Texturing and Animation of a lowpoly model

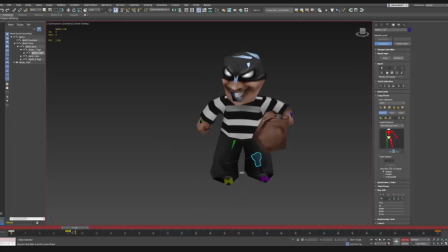(8:16)
So it's actually him kind of going, what can I steal next? It's more that idea. Or is there something else for me to steal? Because if not, he was probably just going to go away. And here's the animation in real time of the character idling.
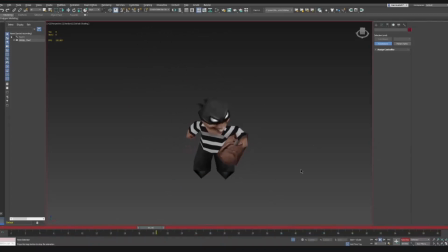(8:33)
There you go. So it's a looping animation, just that. And so now it's time for the running animation.
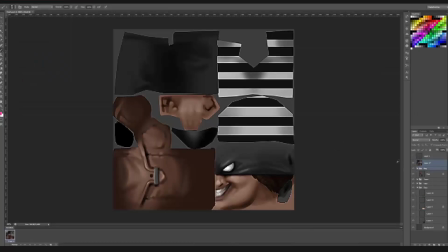(8:39)
And the running animation, I add some sharpen to the texture just to see if there's anything.
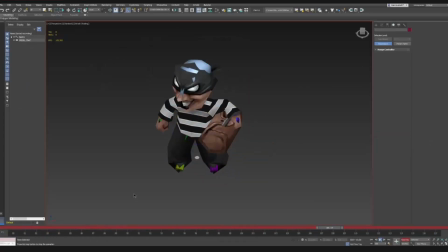(8:44)
So the running animation is pretty much a looping animation as well. It's going to be pretty fast.
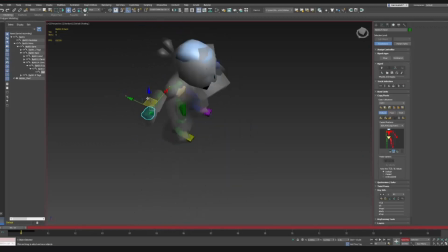(8:49)
I think it's about 13 or 14 frames. I'm not sure. And he's supposed to be like really energetic. Legs pointing forward, really stretched out. Back as well.
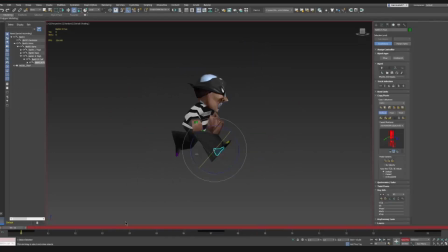(9:03)
And the arms extended sideways. So you can really see the arm moving when you're looking at it from above. You can kind of see the arm describing that movement. Now, again, I've animated loads of run cycles, and they're not pretty easy to make.
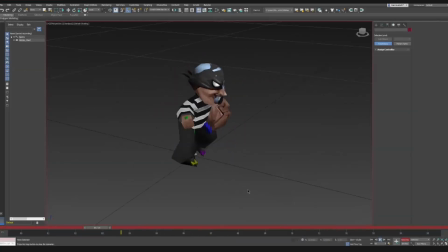(9:22)
They're pretty fun to make, but not that easy to make. But this one was a really fun one to do because it's a very kind of cool, again, fast-paced running.
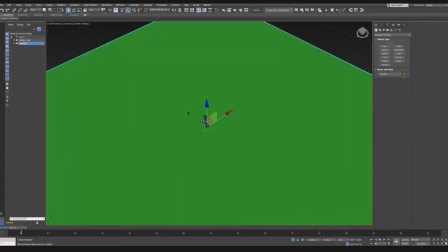(9:33)
So here it is at its full speed, really tiny.
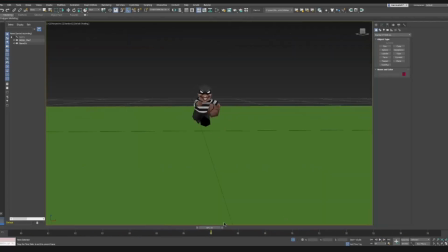(9:40)
And here it is also in a close-up or side view, but also at like real speed.
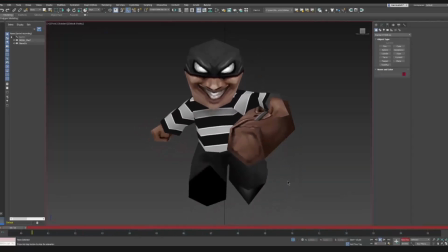(9:47)
Here it is. Kind of fits with the facial expression of the guy being so happy.
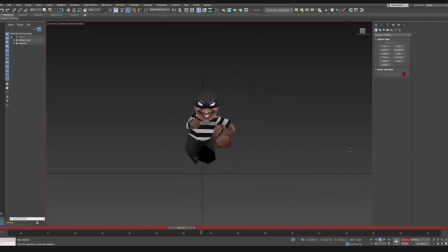(9:52)
Like I'm going not on an adventure, but I'm going on a thieving spree, so to speak. So the under animations that this character needs is a loading animation, so a picking up something animation, and that's what I'm going to do now. A stabbing animation, which I'm not really going to show
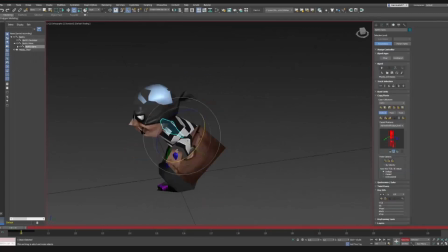(10:10)
in real time, but it's pretty much it's him extending the arm forward with a little knife that I model really quickly.
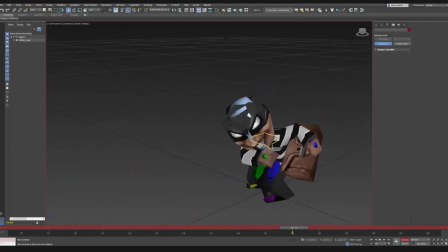(10:19)
And in this case, really, the only thing that he does is actually there's a bit of a timing issue where I just make the character hold a certain pose for a bit so that it looks like he's collecting.
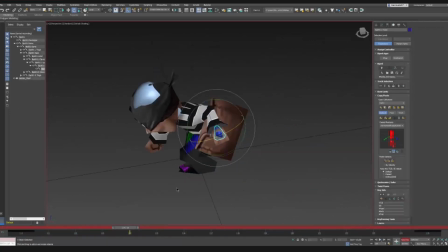(10:29)
There we are. This is the real-time animation. He's just like grabbing something, taking a moment, and then shoving it into the bag. And that's pretty much it. That's pretty much how complicated that animation was, which is not really.
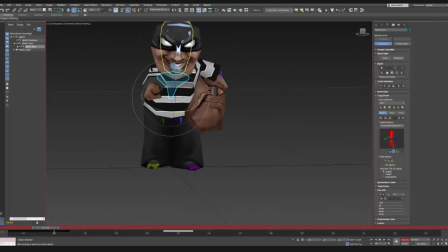(10:42)
We aren't using any animation blending because most of the animations are meant to be sort of arcade and snappy. And, you know, we use arcade as a term to remember games in which the technology of animation blending didn't exist.
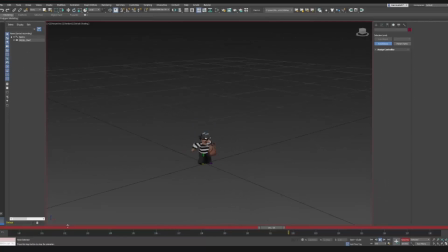(10:58)
So you either made the animation blending by hand, by creating an extra animation, or you would just basically not have it. So this little dagger that I made is actually just a prop for the animation.
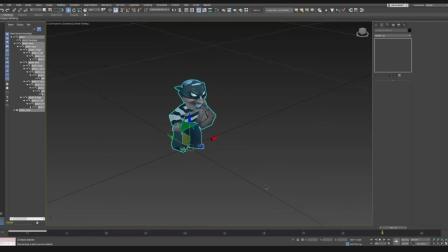(11:16)
The character is going to use models that have already been made in the game, but I still needed a visual reference of what the weapon is going to look on the hand of the character, because I would need to rotate the hand to match that rotation.
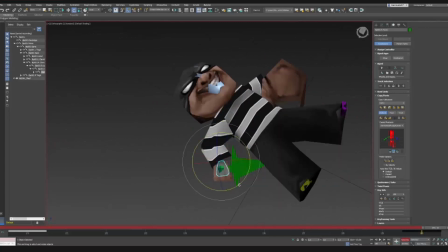(11:30)
Here I'm also doing the death animation. The death animation I usually start with the first frame and last frame because it's not a looping animation.
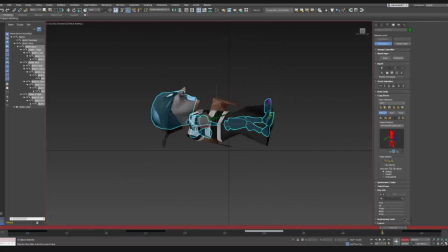(11:37)
And then I'll go to the middle and just figure out a midway frame where you can kind of see the kind of what the pose is. And this is basically the death animation in real time. You can see it here, just falling back and having a little bit of bounce on the ground.
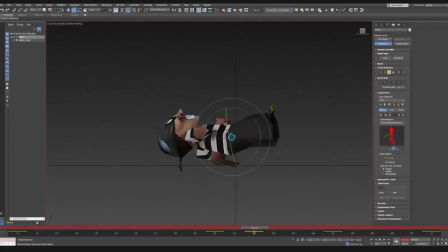(11:54)
The little bounce on the ground also prevents the character from looking a little bit weird if it's falling on a surface that isn't completely horizontal, which I'm pretty sure it's not going to happen all the time.
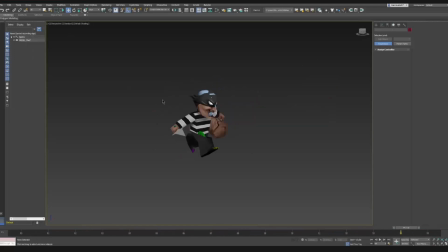(12:08)
But it's basically a way to sort of convey that there's a little bit of energy that's been lost. And I think this is like the sequence of the animation, just the running animation in loop, because it's my favorite one. And it's probably the one that you're going to see the most in the gameplay.